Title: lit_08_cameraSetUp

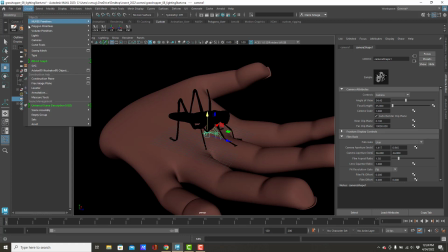0:00 Okay, so I ended my last video by going to create cameras and making a camera. The camera is created as a little object right here. So cute!
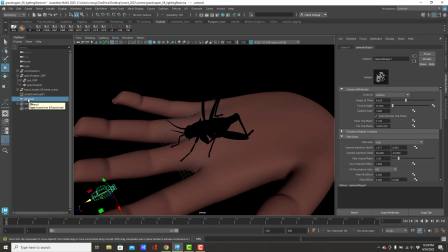0:12 Little tiny camera! It comes in with a name of camera1 and best practice always dictates that we name everything. So we're going to name this camera2. I'm going to call it Insect Cam.
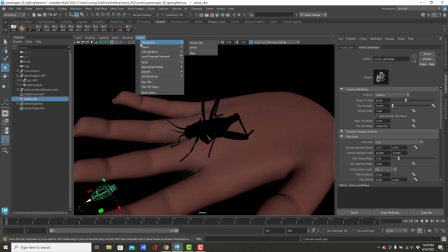0:27 In order to look through it, I'm going to go to Panels, Perspective, and Insect Cam,
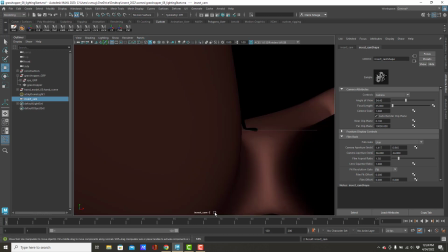0:33 and now if I look down at the bottom, I've got this name right here, Insect Cam. What I like to do is take this one and tear off a copy of it.
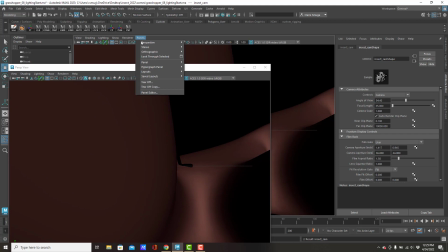0:44 So this is my Insect Cam, and then back here I can go back to my Perspective View.
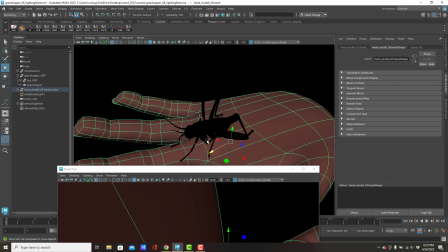0:51 In the perspective view, I want to select my objects and move them around.
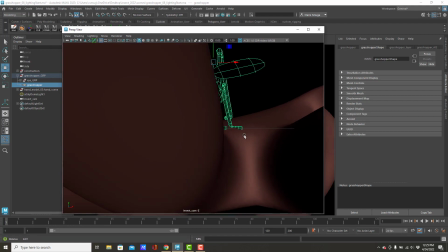0:56 In the camera view, when I use my normal camera actions,
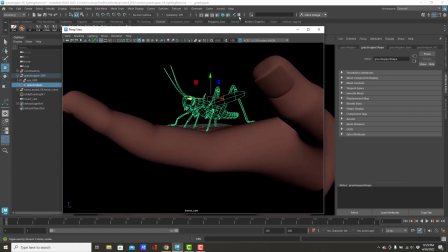1:01 that is going to let me physically move the camera.
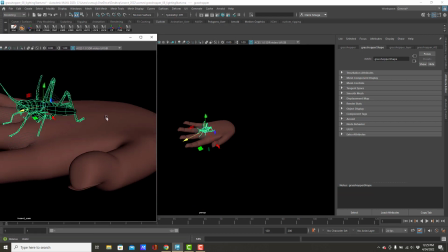1:08 So that's where the camera is now. and every time I use my alt or option middle click,
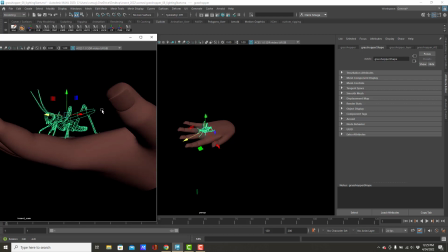1:18 right click, or left click wait, that is left click, that's right click.
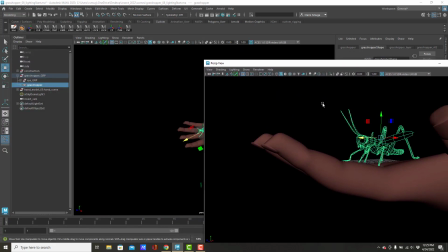1:25 Every time I do that Maya will physically move the camera.
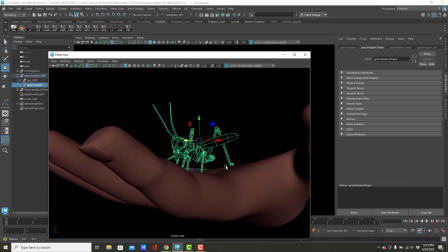1:30 Now what I'm really angling for here is a shot that doesn't let the viewer know that the hand is disembodied,
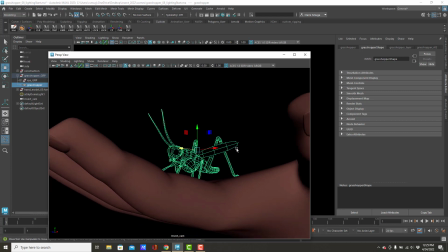1:38 that there's no arm attached to it. So maybe something like this would be nice.
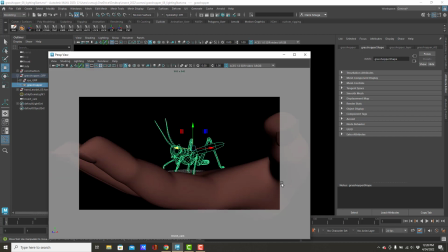1:44 I'm also going to hit the little button with the circle in it so that I can see which portion of the screen is going to render and I can be sure that I'm not cutting off anything important. You know I do want the insect to be the principal focus but it would be nice if the audience could also see that it was on a hand.
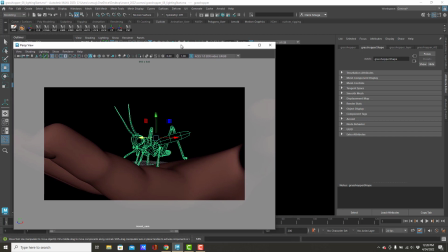2:01 So maybe I'll go for something like that. Back in my Arnold render view,
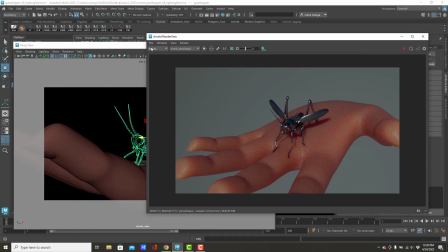2:08 across the top it says that I am rendering through the insect cam shape. There's this little pull down here, perspective, insect cam shape. Yours may not automatically come up, sometimes they don't, so just be aware this is the pull down and you can select your camera name,
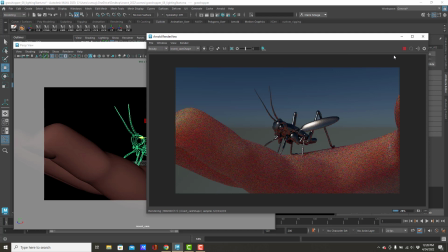2:26 and now when I hit play, there's my adorable insect. Great! So, I've got two things left to do. First, I want to put in some kind of a background, and second, I want to create some kind of a blur effect.
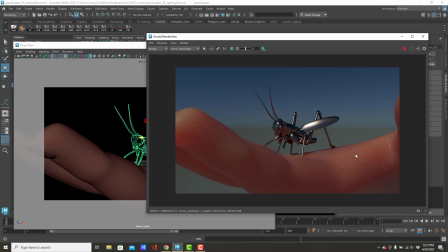2:46 So we'll do those one at a time, and I will pause the video here so you can all have some fun messing around with your cameras and seeing,
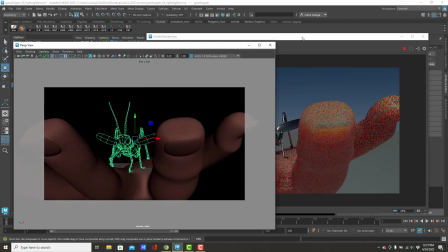2:56 you know, maybe you want this kind of a shot. That might be really cool.
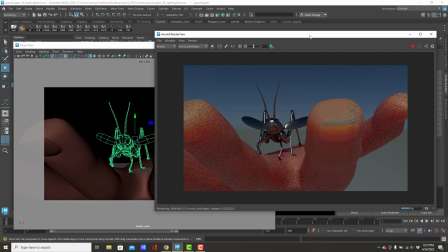3:02 Think about it. You'll figure out what you want. You'll find something that works for you. Trust me, you will. Okay, when I come back, we will put in a background, and then after that we will do a blur effect, then we'll be all done.